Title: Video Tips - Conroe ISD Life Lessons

Hey, Andrew here with a few video tips to help you make better videos or be more professional on video conference calls. And I'm just going to use devices in my house. First, let's talk about the orientation of your camera or device. You want to be horizontal or landscape and not in portrait or vertical.
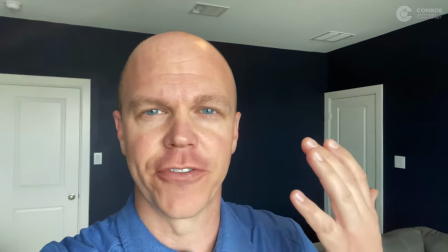(0:26)
Lighting is very important in videos. You want to make sure the lights coming from in front of you and not from behind you.
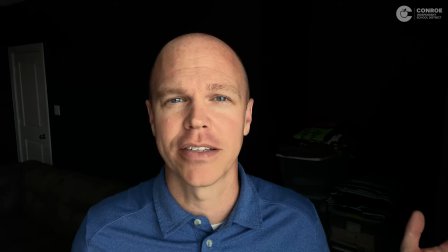(0:34)
Standing close to the light source can also make a messy room not look as messy because
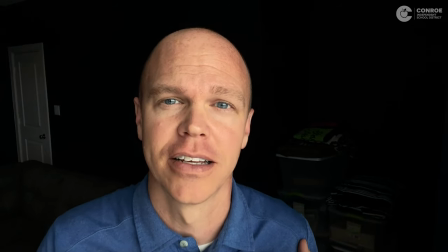(0:40)
the light is adjusting to your face and not to the mess.
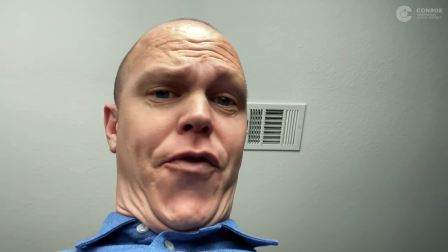(0:45)
Another thing to keep in mind is keep the camera at eye level. Make sure you don't film from too low of an angle and make sure it's not too high of an angle either. Before you start your video or your conference call, make sure you find a place where you can put your device so that it's going to stay still the whole time and not shaking. No one likes to watch you walk through your house while you film. Make sure you're looking at your device or even straight at the camera.
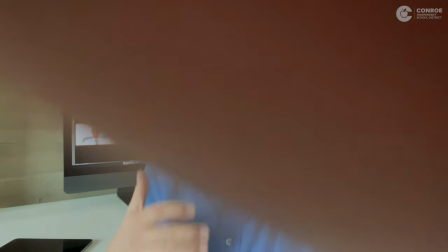(1:12)
Make sure that you don't hold your device so that your thumb is over the camera. Make sure when you're recording a video or doing a video conference call, you're actually looking at the camera or just the device. device. You don't want your attention somewhere else. People will feel like you don't care to be there.
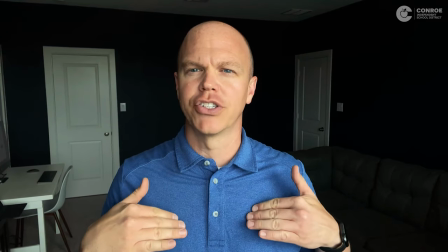(1:29)
When setting up your device, you want to make sure that you have maybe from your chest to your head in the shot.
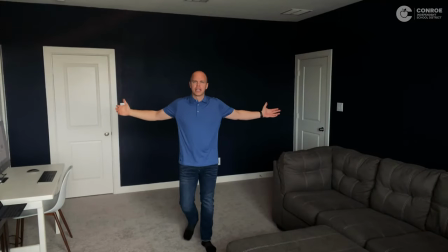(1:35)
You don't want to be back here so that it's hard to see and hear you.
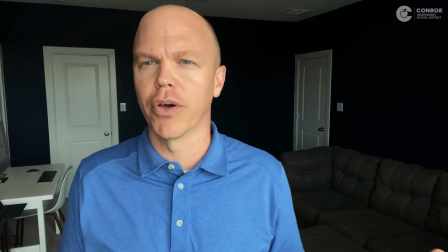(1:42)
When you're close to the camera, you can both see and hear you more clearly. Make sure you mute yourself when you're not speaking during a video conference call. Not muting yourself is the reply all of 2020. Make sure you find a quiet room to film in. Make sure you're not holding your device so that you're covering your microphone either. Lastly, make sure you dress appropriately. No one wants to see you in your pajamas at three o'clock in the afternoon. Also, make sure the bottom half matches in case you have to check the oven. Y'all have a good day.